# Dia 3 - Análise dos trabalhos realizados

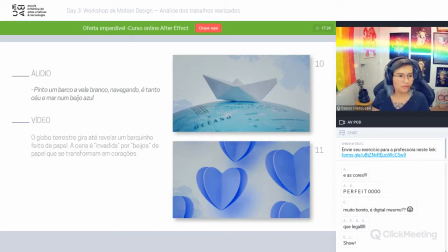[81:26]
e por fim o globo terrestre gira até revelar o barquinho feito de papel, a cena invadida por beijos de papel que se transformam em corações eu adorei essa transição acho que ela funciona muito bem esse aspecto dos corações que também remete ao guarda-chuva é o que une toda essa estética eu acho
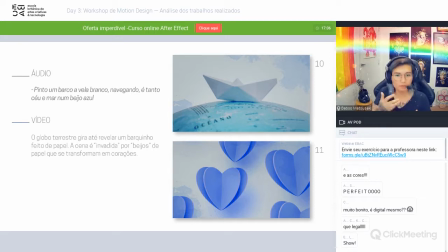[81:43]
que toda essa estética desse filme está muito coesa está muito bonita essas questões de dobradura, de papel o barquinho ser um papel dobrado, a gaivota ser um origami o guarda-chuva ser esses papéis está tudo muito bem feito,
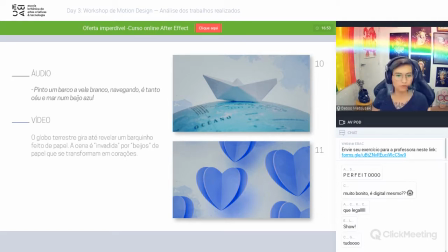[81:55]
está tudo muito coeso são pontos muito mínimos de ajuste que eu faria aqui eu acho que no geral é um projeto que está muito bem finalizado
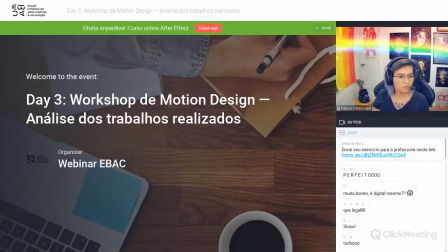[82:04]
agora a gente vai de fato para os últimos que eu deixei naquela minha apresentação que eu
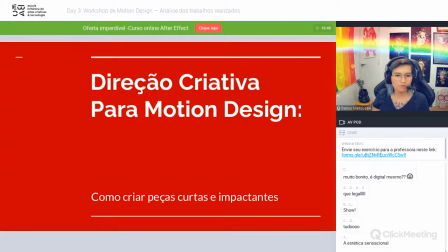[82:09]
vou voltar porque eles foram enviados via JPEG então eu deixei eles aqui para a gente poder ver essa apresentação certinha
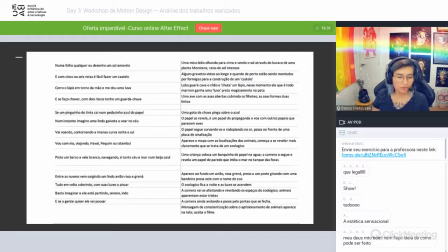[82:18]
esse daqui eu vou ler para vocês porque esse foi um dos que eu achei mais interessante de realmente criatividade para o tema que estava sendo dito então começa com uma mico leão olhando para cima e vendo o sol através do buraco de uma
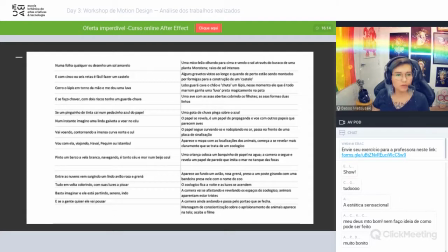[82:34]
planta monstera raios de sol intensos alguns gravetos vistos ao longe e quando de perto estão sendo montados por formigas para a construção de um castelo essa parte eu adorei porque imaginei esse castelo das formigas sendo feitos realmente com
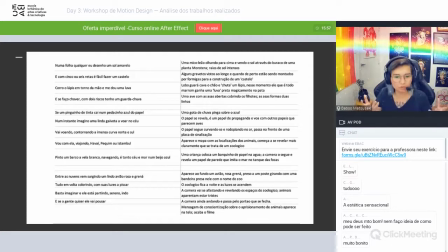[82:51]
cinco ou seis gravetos, eu acho que é extremamente lúdico tá conversando, mas a gente não tá vendo exatamente o que tá sendo dito, então achei uma criatividade muito muito além, aqui eu amei, eu realmente gostei muito muito,
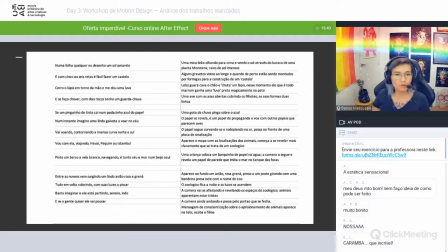[83:05]
gente, dessa decupagem Lobo Guará cava o chão e chuta um lápis como se... e chuta um lápis nesse momento, ele que é todo marrom ganha uma luva preta magicamente na pata então a gente tem essa brasilidade, a gente mostra qual que é a questão do lobo-guará com essa pata preta dele então eu imaginei toda essa transformação acontecendo
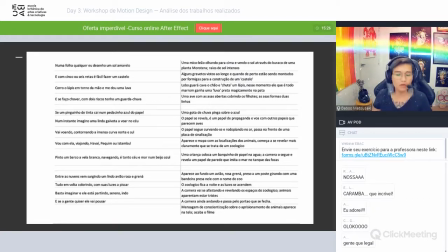[83:23]
eu realmente gostei muito dessa sugestão não é nem um pouco óbvio não teria pensado nisso, eu gostei de verdade uma ave com as asas abertas cobrindo os filhotes as asas formam duas linhas uma gota de chuva pinga sobre o azul
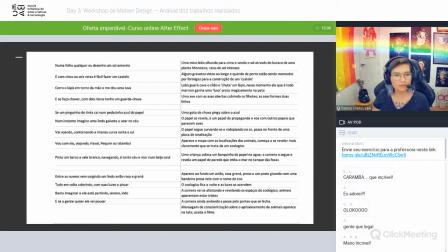[83:38]
o papel se revela e é um papel de propaganda e voa com outros papéis que parecem aves o papel segue curvando-se e rodopiando no ar,
passa na frente de uma placa de sinalização. Aparece o mapa com as localizações dos animais e começa a se revelar mais claramente que na verdade se trata de um zoológico.
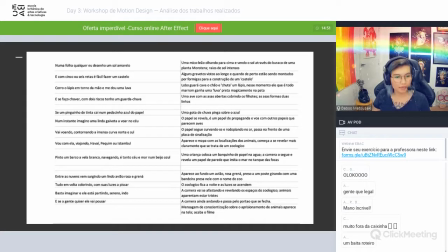[83:56] Uma criança coloca um barquinho de papel na água, a câmera o segue e revela um papel de parede que imita um mar no tanque das focas. Aparece ao fundo um avião, rosa grenar, preso a um poste girando com uma bandeira presa nele com o nome do zoológico.
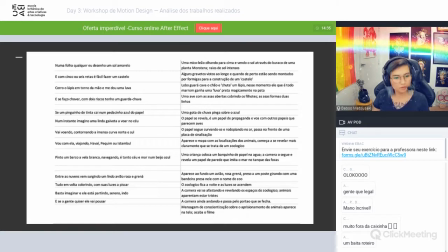[84:13] O zoológico fica à noite, as luzes se acendem. A câmera vai se afastando e revelando os espaços zoológicos animais que aparentam estar tristes. A câmera ainda andando e passa pelo portão que se fecha. Mensagem de conscientização sobre o aprisionamento de animais aparece na tela, acaba o filme.
Eu gostei muito dessa criatividade.
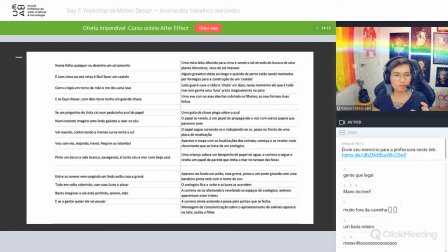[84:32]
Eu acho que tem alguns pontos aqui que a gente poderia melhorar só em relação a como a gente está pensando em algumas transições, qual é o movimento de zoom in, qual é o movimento de zoom out. E assim, isso daqui são pequenos detalhes mesmo que eu estou falando, porque está bem descrito, dá para imaginar muitas coisas e eu gostei que a pessoa também fez o storyboard de toda a lápis para poder enviar.
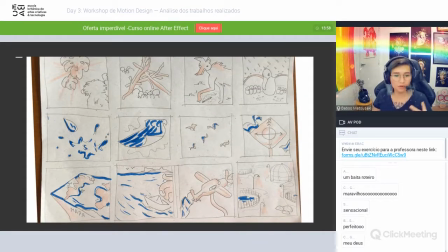[84:52]
Então, está aqui o storyboard. Eu achei bem legal. Dá para entender. Eu só acho que como a gente está tendo o storyboard também que está separado da decupagem da locução ou ter o trecho da locução escrito, mesmo que fosse à mão ou ter pelo menos a sinalização dos quadros respectivos para a gente
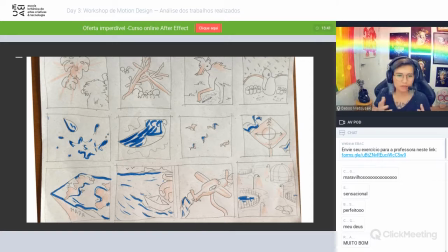[85:08]
poder realmente lembrar o que está sendo dito ali na música sem precisar ficar voltando muito para a decupagem para poder decifrar essa parte. Mas eu gostei, eu gostei que a gaivota é feita desse folheto, eu gostei da toda a parte da conscientização, essa troca de takes e tudo mais.
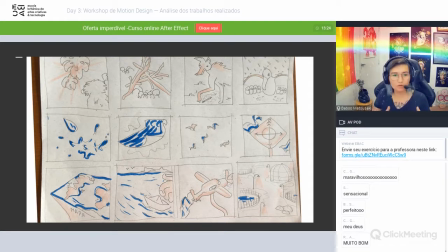[85:25]
A parte que eu achei incrível realmente é esse começo, quando a gente tem essas formigas e todas essas coisas, tipo o lobo-guará vindo com a pata dele, sendo transformado em preto.